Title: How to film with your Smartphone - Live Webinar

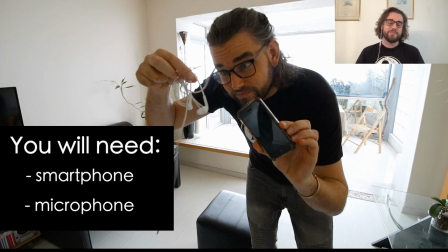[4:10]
Borrow one from your husband, wife, sister, brother, whoever you're living with. Somebody in the house, I'm sure, has a headphone with a microphone on it.
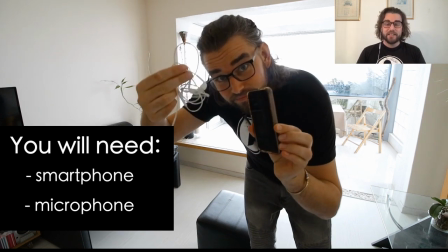[4:20]
Then that's that. I mean, that's all we're going to use.
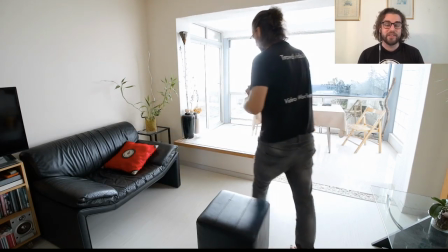[4:24]
I could definitely show you how to do this with a tripod and a fancy mic, but I'm not going to do that.
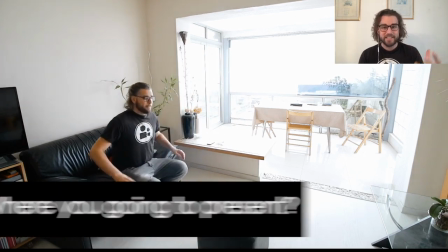[4:30]
We're going to just use the basic gear. The next thing is we need to ask ourselves, where are you going to present?
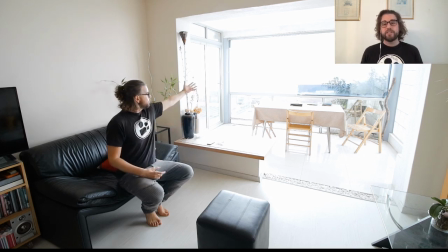[4:37]
Where is it? What are you going to sit on? What is your location? Are you going to get a couch like in this case, or do you want to pull up a chair or a box? And that location has to be with the light.
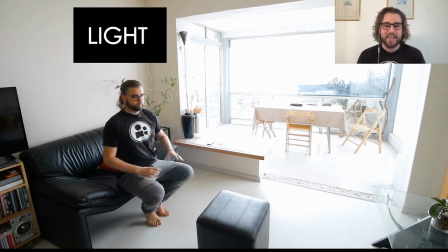[4:52]
In this room, in this case, it's very well lit,
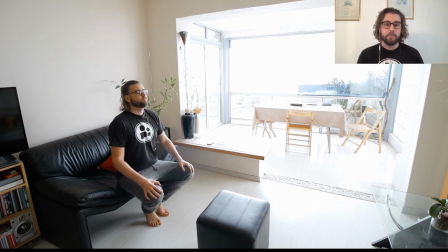[4:57]
and I can have the light coming from the side because there's enough ambient light everywhere. But if you have less light or less opportunity, then make sure that you're facing the light. So turn the couch then around or your chair or whatever you're sitting on and face towards the light.
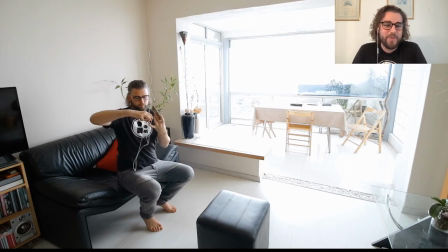[5:16]
And you're pretty much almost good to go. All right.
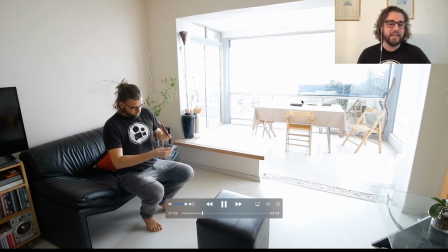[5:22]
Connect that mic up.
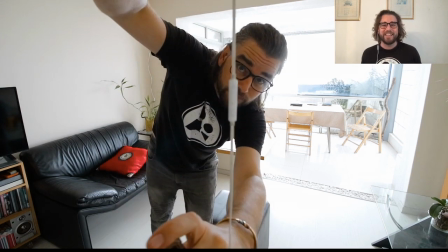[5:27]
And make sure, I was waiting for that, make sure that you get the microphone part, this little thing over here. If you're only going to use one side, make sure you're using the mic side, because if you have it the back upside down, the mic sort of dangles on your chest and it gives you that horrible
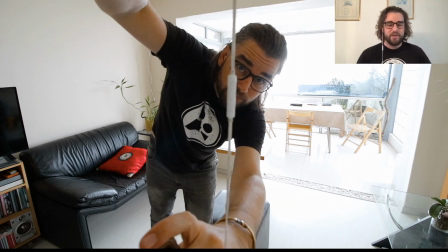[5:46]
sound, which is terrible. Obviously, if you have both sides in, then you don't have to worry about that.
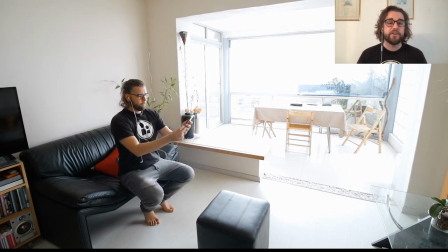[5:53]
I personally don't like having both in. I find it a little bit disorientating. And you're ready to go.
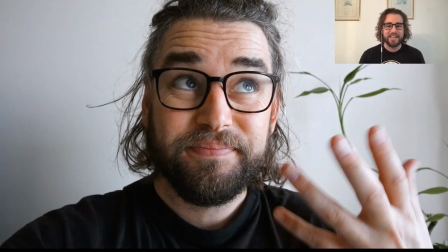[6:00]
Hit record. Now, I have a problem with this, and that is when you're holding your phone, this is the frame you're usually going to get. It's very in your face. There's not enough space or breathing room, as I usually call it.
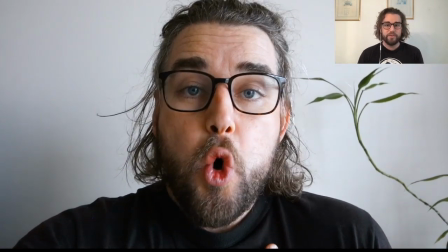[6:13]
And it makes both you feel cramped and the viewer feels cramped.
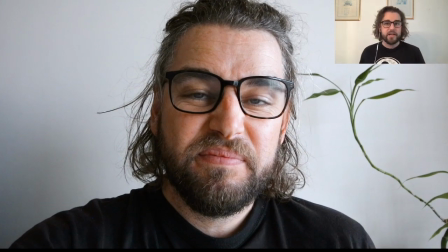[6:18]
But that's where, if you're holding your phone close enough, your arm is going to manage, but the frame isn't nice.
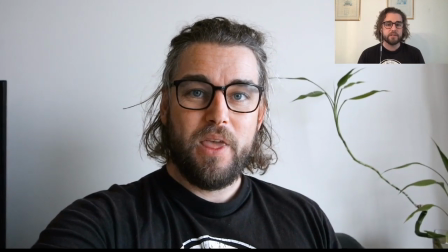[6:25]
So you can stretch your arm out, but after a little bit of time,
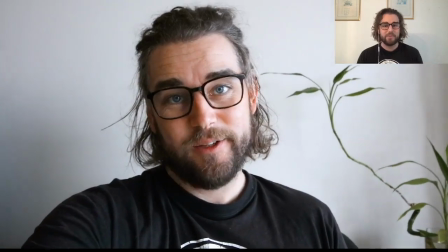[6:30]
your arm's going to get sore, and when that happens, you're going to start getting shaky, and that's no good.
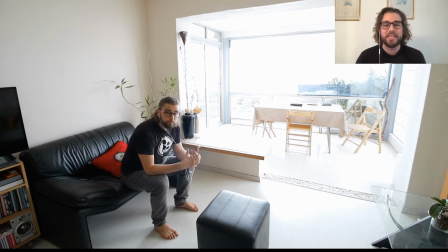[6:37]
So how do we solve this? And that will be by setting up a homemade tripod.
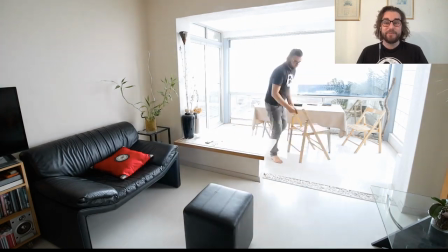[6:45]
If you don't have a tripod or a special phone clamp, then just get some furniture, rearrange it in the house.
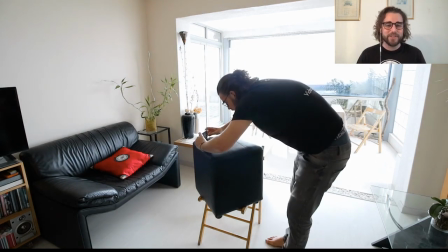[6:52]
In my case, I just grabbed a chair, put a box on it, and balanced the phone on there.
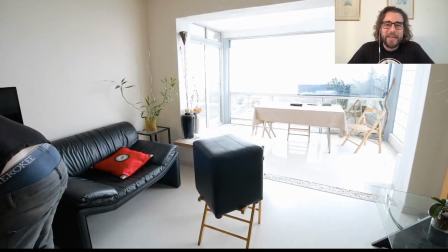[6:58]
And as you'll see now, the phone kept falling over, so go find something else,
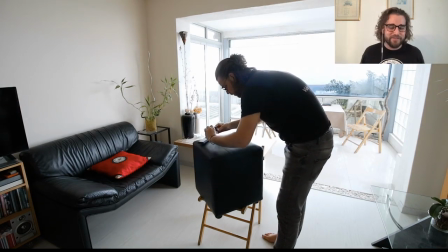[7:03]
like a remote or a shoebox or whatever you can find, put that down, and then just lean your phone against it.
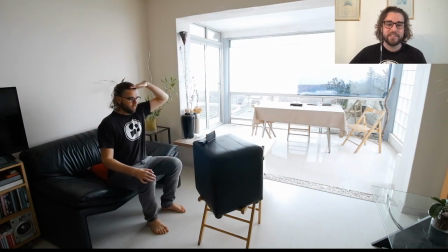[7:09]
Then you're going to want to check that that's going to work. In this case, it won't, because if you see my eye line, I'd have to look down. So first of all, I don't know if I'm cropping my head off. And second of all, I'm probably going to end up slouching over to look to see the frame.
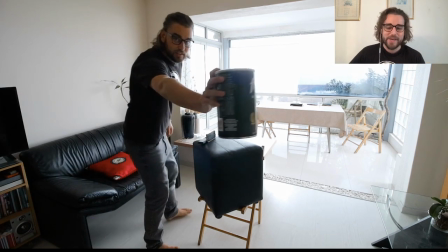[7:25]
So this does not work. Everything is going to have to go up. Grab yourself, again, some household item that you can find.
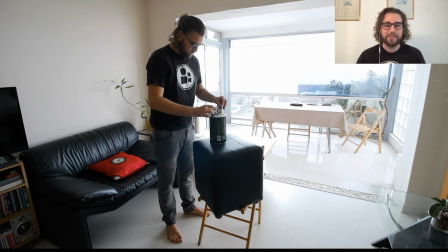[7:32]
I used the coffee tin, which is from our storage for being locked in.
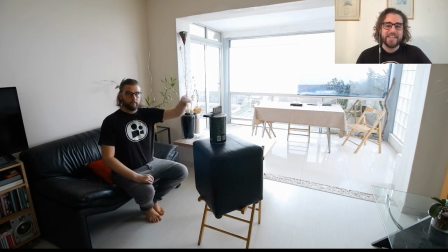[7:38]
And now you can see eye line. That's exactly what we want.
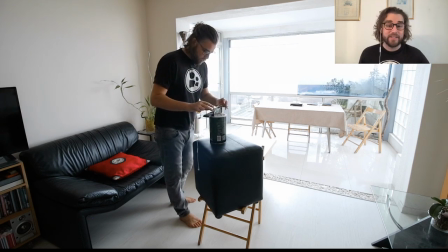[7:43]
And then connect your sound up again, and you're pretty much good to go.
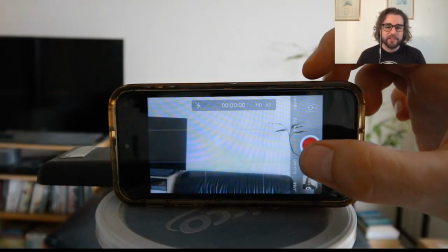[7:54]
All right, so this is just a demo of what that one looks like.
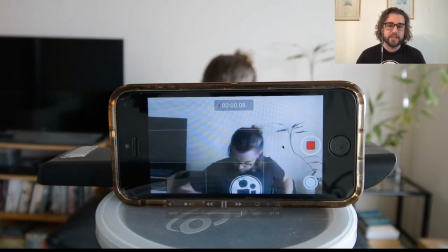[8:04]
And as you can see, it's a nice talking head.
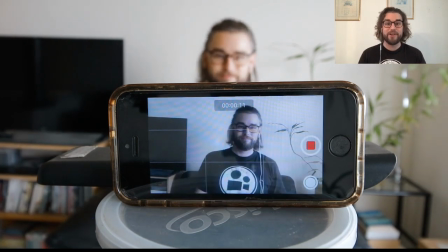[8:09]
It's actually a better background than I'm using right now.